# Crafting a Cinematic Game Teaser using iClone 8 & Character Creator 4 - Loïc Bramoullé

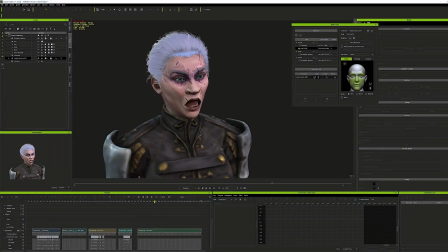This process also allowed me to work on body and facial independently,
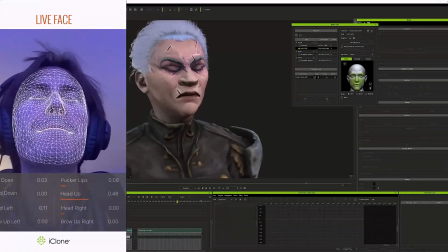so I left the facial animation for once the body animation was nearly there and used an iPad and motion live to motion capture a facial
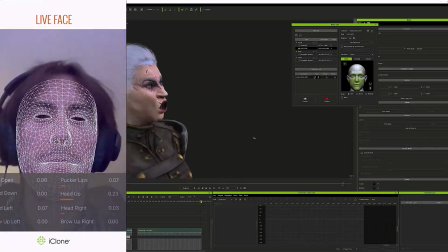performance with lip sync while listening to the voice to be synchronized to edit the facial animation
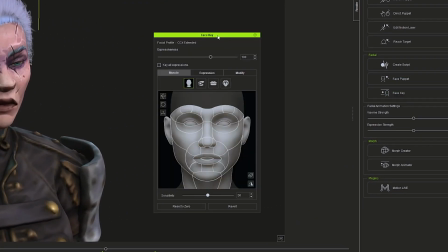you can open the face key menu here controls are separated into different
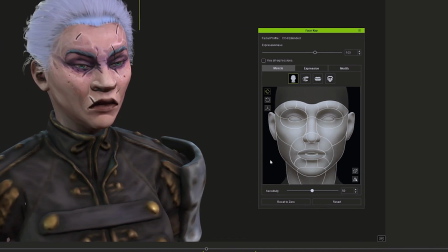categories face where you can edit the head rotation and have an overall control on the expression then you have the eyes mouth and tongue where you can have a much thinner control over precise mouth for example changing the eyes direction
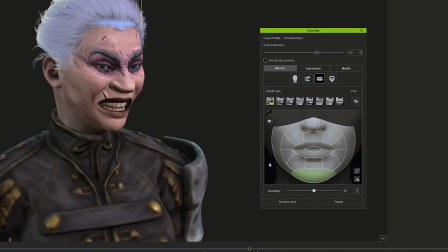but the most important thing here is to polish the lip sync from the motion capture with the jaw control here and mouth open and closed just below the objective here is to accentuate and add character to the
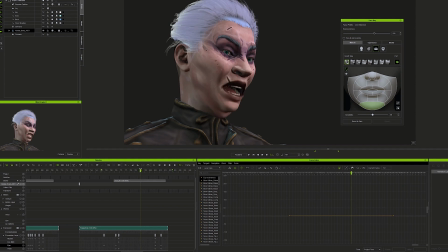performance so we can listen to the recorded voice and detect the moments where the lips should be closed or specific mouth shape should be more accentuated like the O and the M sound that
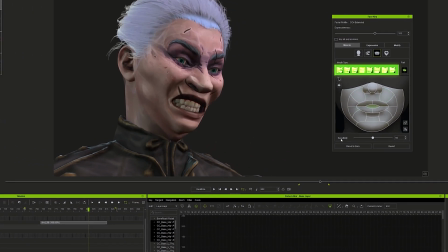we can produce by selecting the corresponding mouth type here and then moving the lips into that shape.
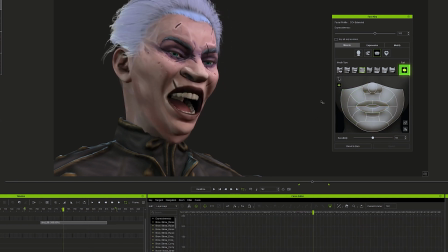Breaking the symmetry with the split lips option can go a long way to break the
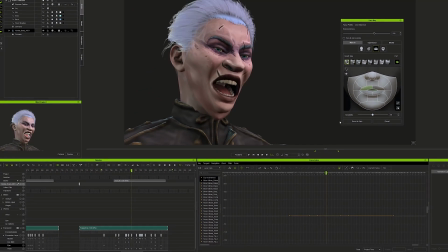uncanny valley and add something more imperfect and human to the character expression.
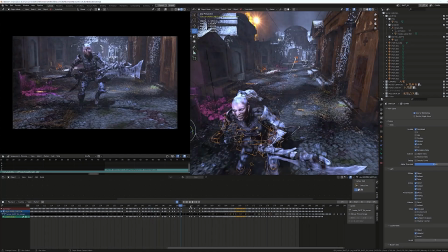Once the animation was mostly there, I started to light the things to see how the film will finally look.
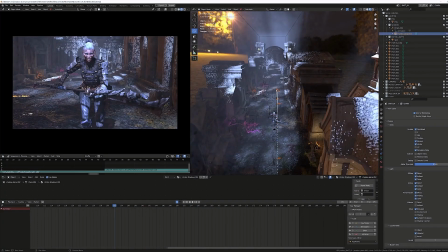The main light source is a powerful moonlight with cloud
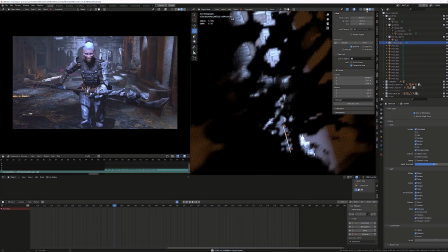shadows that I painted as vertex color on a plane in the sky,
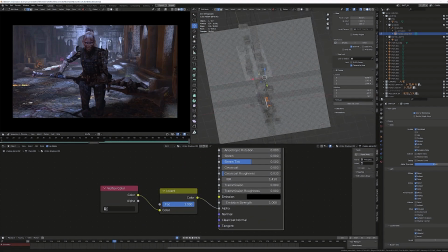so I was able to very precisely paint where the light will hit the character or not to improve the readability and add depth to the mood.
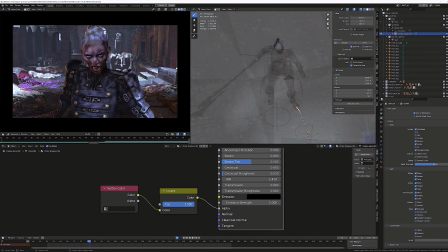The secondary lights are fires burning in the environment which allowed me to add strong warm spotlights to contrast with the cold moonlight and strongly cut the characters from the background.